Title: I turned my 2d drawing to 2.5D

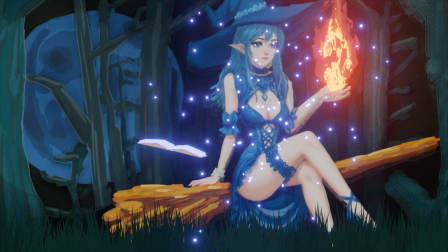0:00 This is the final result of how I turn my 2D art into 3D scene.
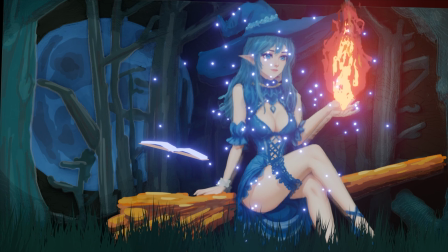0:06 And if you haven't watched my previous video of how I draw this amazing lady, I will leave the link in description below.
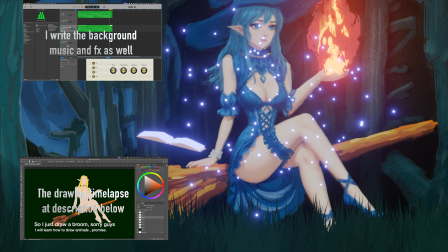0:13 Please check it out. And before we get started, a brief introduction about myself.
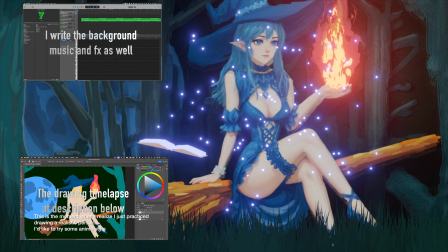0:18 My name is William. This is my digital art journey. I've never been to art school and recently I got unemployed.
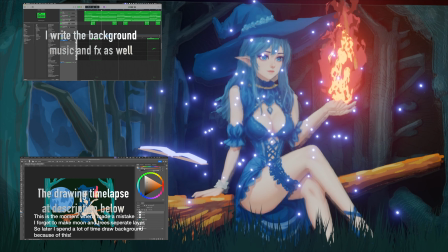0:24 And that's the reason why I start to do things I really love to do.
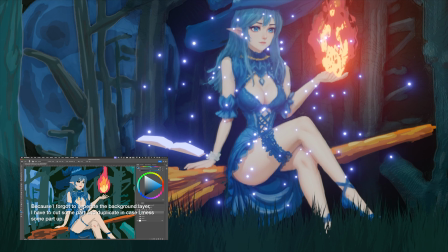0:29 I'm a programmer, but I decided to learn digital art and create the thing that I think beautiful from scratch.
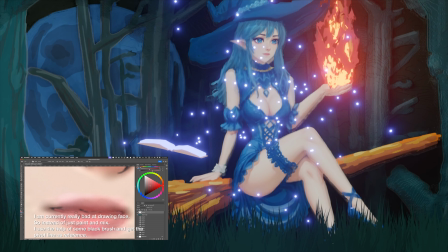0:36 The best way to support me and to support this channel is to subscribe to this channel and give this video a thumb up.
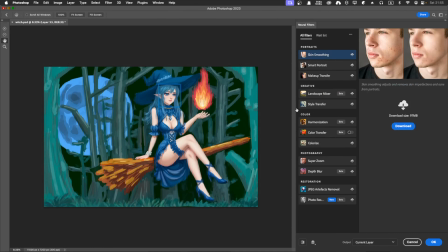0:43 Thank you so much. So the first step is to make the 2D image a 3D, like a model.
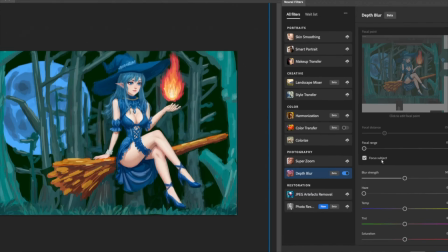0:51 So I use depth map for that.
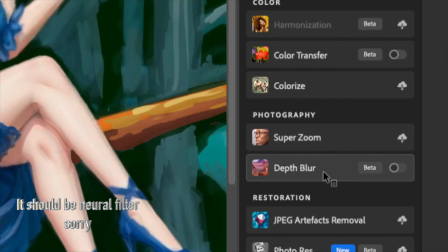0:53 In Photoshop, we got a AI functionality called AI filter, and I choose depth map generation to create a depth map for my image.
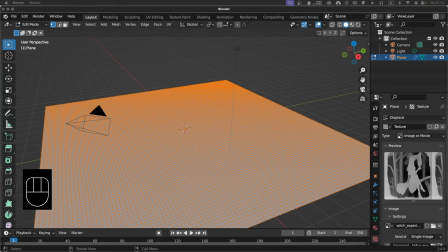1:02 And then I import this depth map information into Blender, make it a plane that have depth in it.
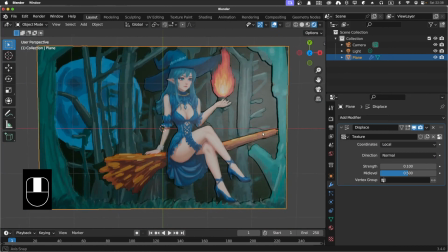1:09 Then I add some texture, which will be just my image, to make the plane a texture.
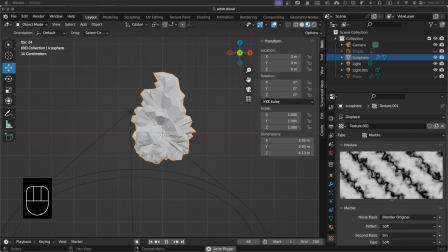1:15 And of course, she got fire on her hand. So let's make a fire. And I use different nodes to do that.
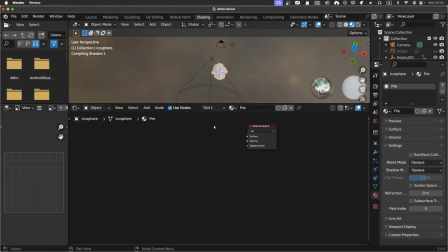1:23 Basically, just using a texture to generate a fire-like shape,
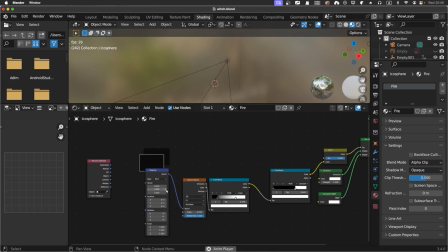1:29 and then using different texture to generate what is inside of that fire.
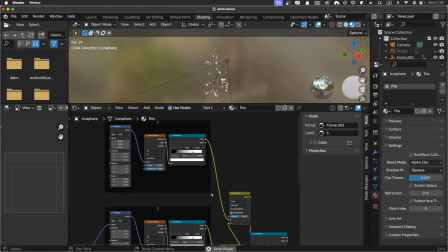1:34 And in order to make variation, I make multiple fire and I use different size for each of the fire.
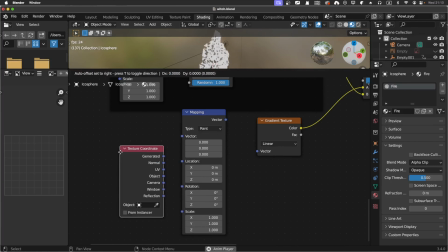1:41 In the end, I reverse the whole process to make the tip of the fire to be darker, like some sort of smoke.
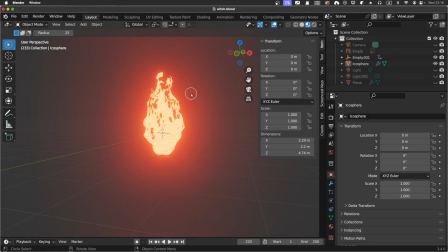1:48 And of course, the fire size is too big, so I'm going to shrink it and place it just before the drawing of the fire.
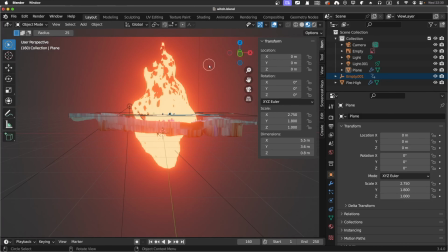1:55 So it's like a visual illusion. I like it to completely cover most of it.
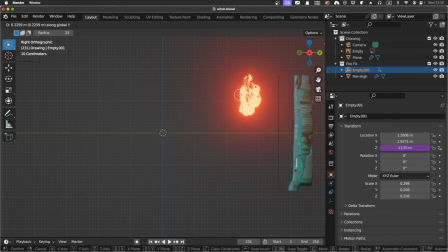2:00 And I use a color picker to pick the original color of my drawing to make it seamlessly together.
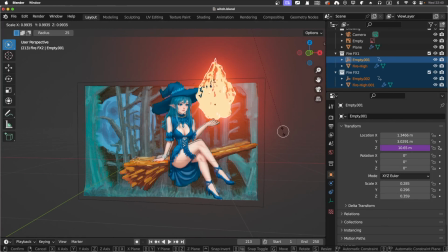2:07 Of course, it's not real seamless because later when I find out when you actually move the camera,
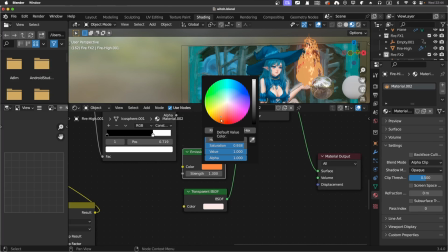2:12 you can actually see behind fire, which is not too bad because I want to make like
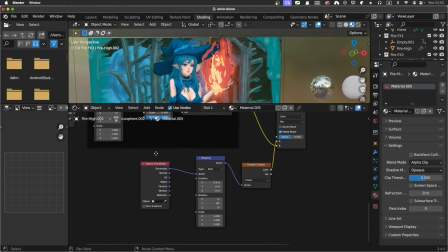2:18 2.5D art, not completely 3D. So it's like when you open a storybook, but the storybook is like in 3D.
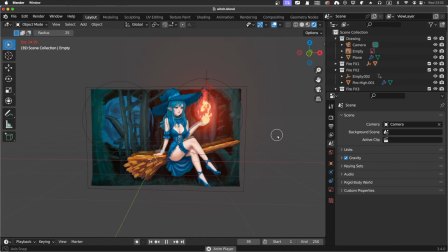2:27 Okay, so the character in the storybook just got pop out. And then I think the grass can have another layer.
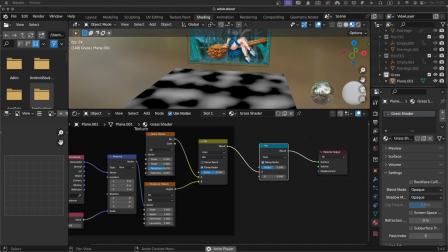2:34 So I use the node to generate ground texture just to add a more variation to it.
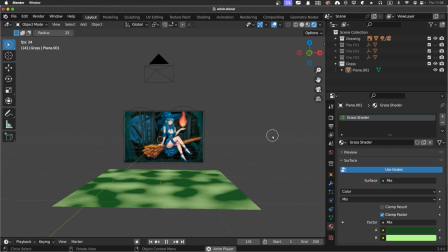2:40 And because the computer is not high spec, so I got freeze multiple times.
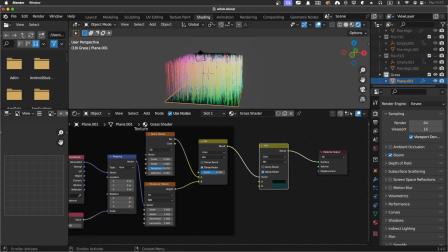2:45 And after that, I use particle system to generate grass. I use the parent grass.
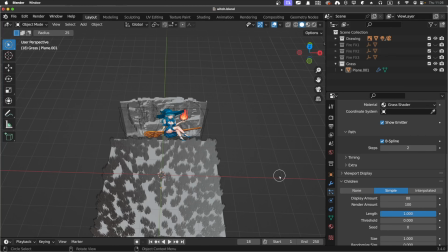2:51 You don't need to have a lot of grass, just a few parents, and then different parents have different children.
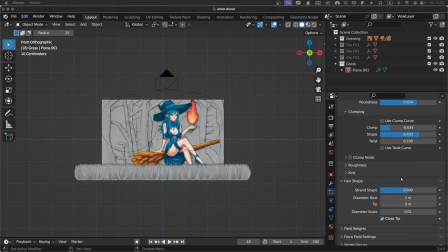2:56 And I can make multiple cluster of grass.
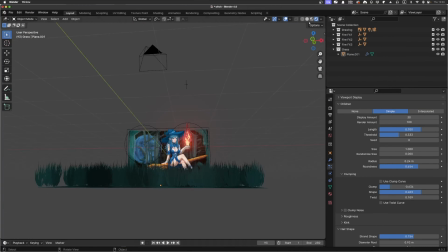2:59 And I tried different layouts, but finally decided I just stick with one because it's not too complex.
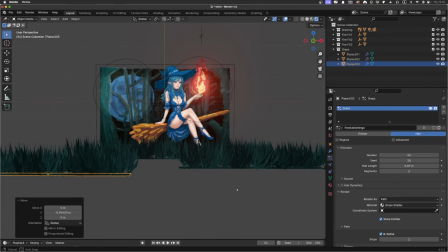3:05 And if I got multiple grass, when I move the camera, the result is not good.
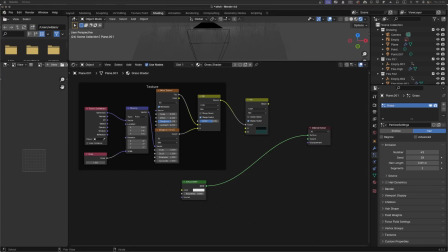3:09 And of course, I add normal map and diffuse, so this can be used later when I want to create another thing.
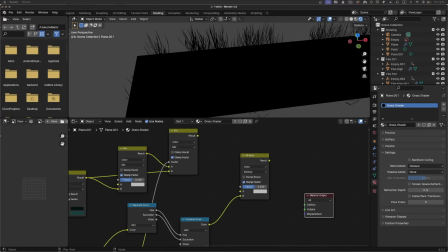3:16 And it will also support the shadow cast on the grass. For now, we don't need to worry too much about that because in this scene, it's like at night,
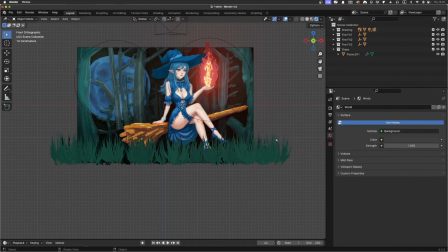3:25 so it will be really dark of the grass. And after that, I think, hey, it's magic.
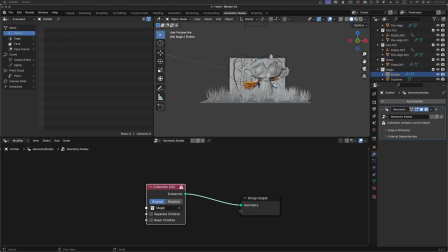3:31 I'm going to make some magic effects, like fireflies or sort of thing that fly around our character.
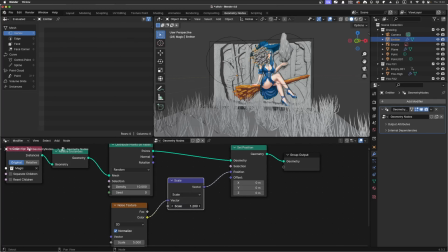3:38 I use geometric node to create an emitter,
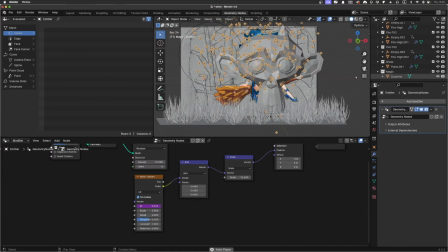3:41 and I just use the monkey Suzanne as a reference because I think the Suzanne shape is really like our character's shape.
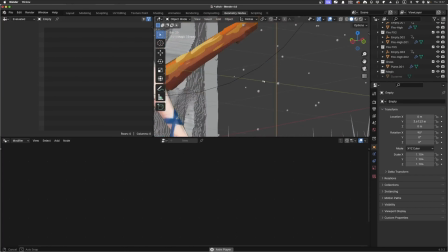3:48 And I use different nodes to make it round and random shape.
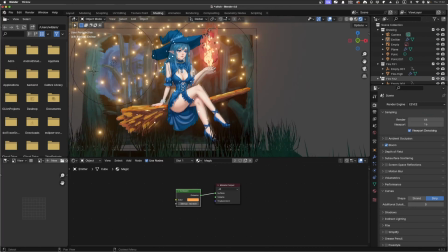3:53 And I use like a bloom effect at the render engine, so it have a blooming effect.
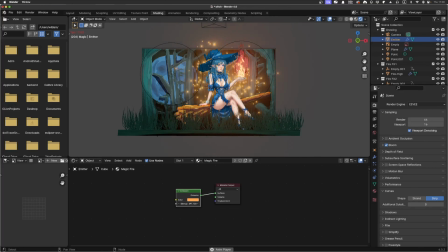3:59 And finally, I decided to change the color to blue, so it can have a magic feeling.
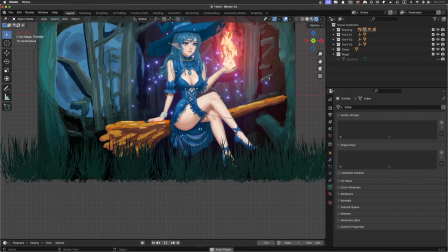4:04 Of course, you can stick with the fireflies or like small fire around her.